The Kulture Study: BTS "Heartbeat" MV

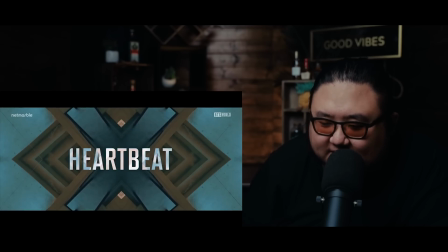[8:55]
All right, now we're getting like way more FX, like preset driven transitions here, because it's becoming more of a lyric video.
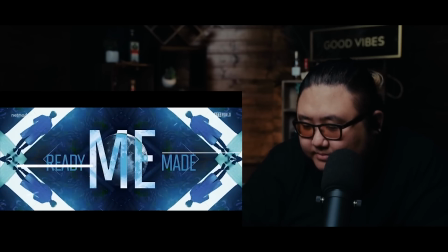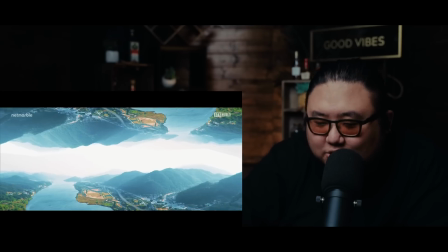[9:08]
God, so trippy and mind bending.
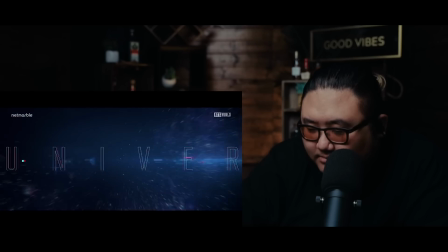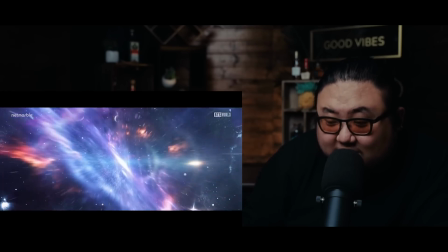[9:15]
I love this shot right here, how it looks like it's their concert footage, and it literally looks like they're the center of the universe. And like they, you know, glow so bright.
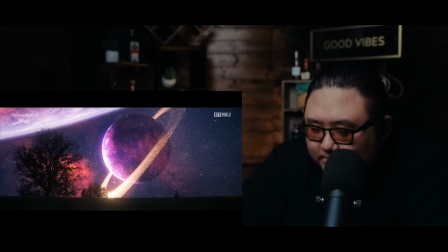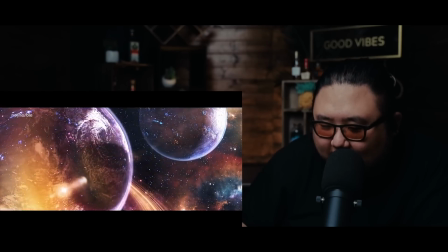[9:33]
I love this shot that's about to come up, how the two worlds are like nearing one another.
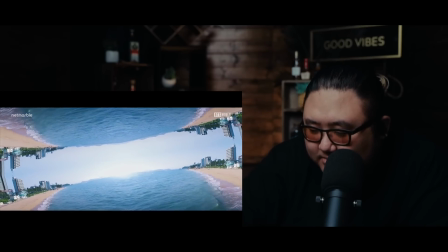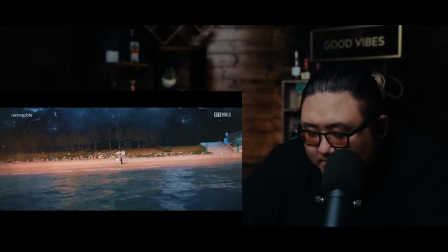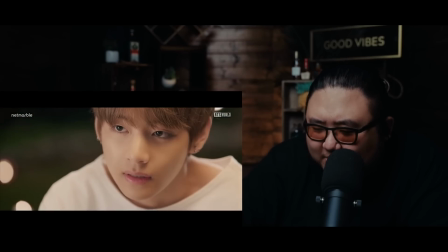[9:50]
God, the cosmic element for the CG looks so good.
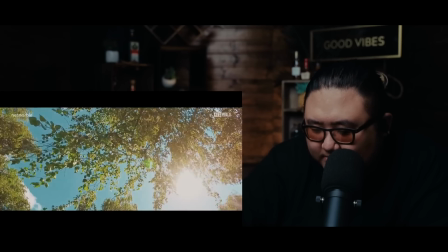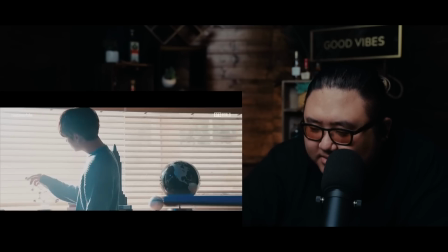[10:03]
God, so mind-bending. I
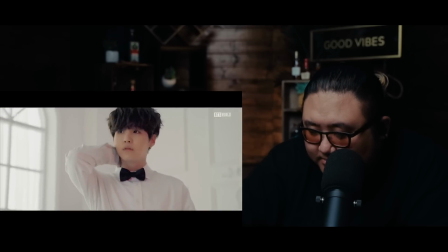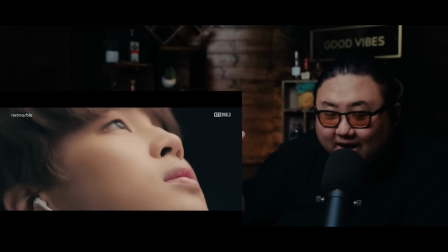[10:11]
Again, they did. Okay. I don't think that was a real person actually walking by. I'm pretty sure that was a keyed out element. That was a green screen element of someone literally walking by to actually help them transition that cut.
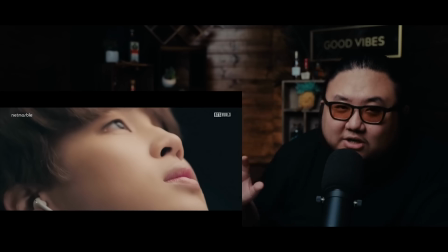[10:25]
There was a shot before and then a shot after, and they used this moving shot actually as a filler for the transition so they could hide the cut.
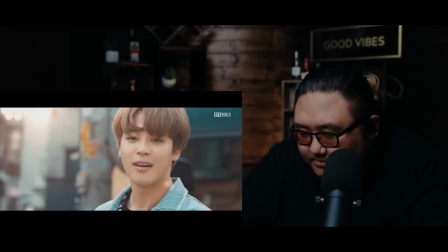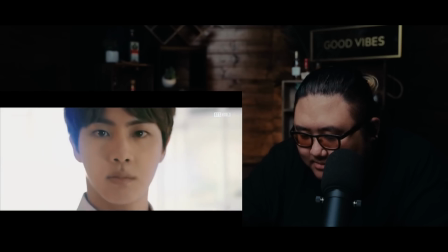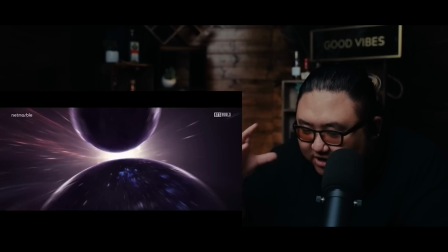[10:43]
I love this. It's got like this tunnel vision effect as it's like rushing in.
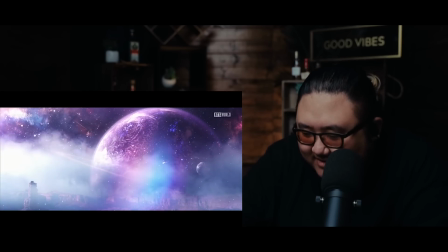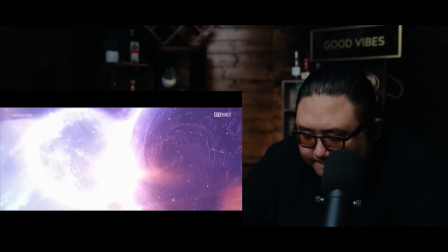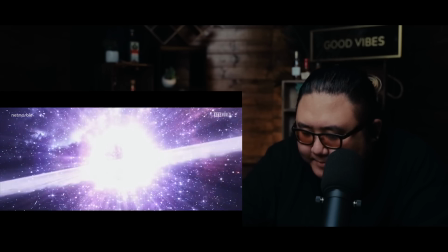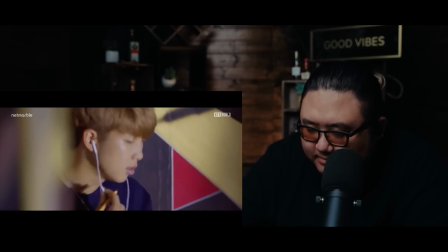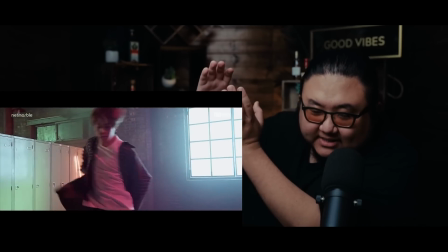[11:12]
Oh, such a great transition. The back swings in, and then as it's swinging out, it's a new shot.
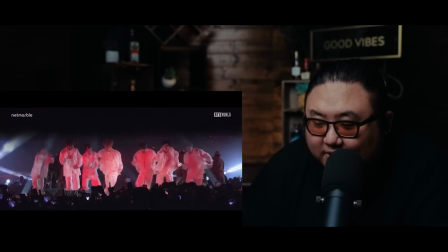[11:23]
Some of these transitions are so smooth, they're like a blink and you'll miss them type thing.
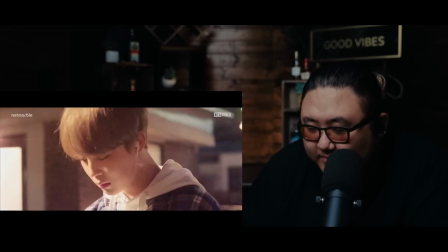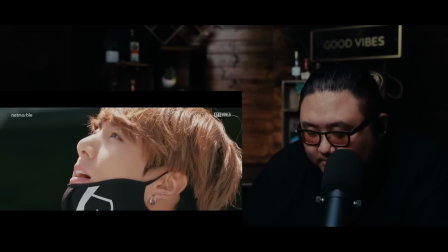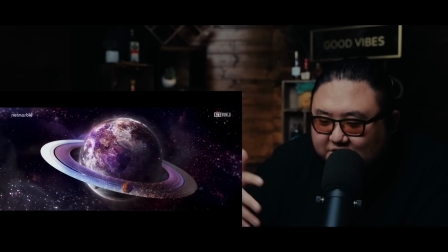[11:41]
I think they threw in CG flower petal elements in there too,
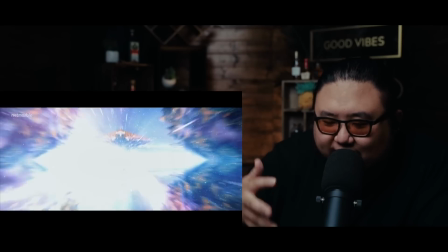[11:45]
because in the wide shot of Jungkook, there are all these flower petals flying by, but in the close-up, there isn't. That was so cool. Okay, seriously, that is the coolest music video I have seen in a while. Definitely high production scale on the green screen and CG elements and the VFX. I'm really impressed. This is about the budget. Honestly, it's more than a budget you would put towards a normal music video. Really, this is really, really, really like Hollywood top tier FX quality. I'm actually really impressed. Again, all for BTS World. That's crazy, but this was really well done. I think it's very emotional. It's crazy how they can turn what is a music video for essentially to their investors just a commercial, how they can make it something more emotional and still personal for their fans. That's really impressive. So good job to BTS. I mean, good job to the FX house that put this together. Seriously, that was really, really cool. Hey guys, thanks for watching this video. I hope you learned something today. If you enjoy what we do on this channel, please consider supporting us at patreon.com/formwiththerapy. Over on Patreon, you get early access to reactions, and at different tier levels, you also get live stage reactions, J-pop reactions, and different stuff like that. So go ahead and check that out, but that's completely optional. If you can't support us monetarily, why don't you go ahead and click like down below right here. Leave a comment while you're at it.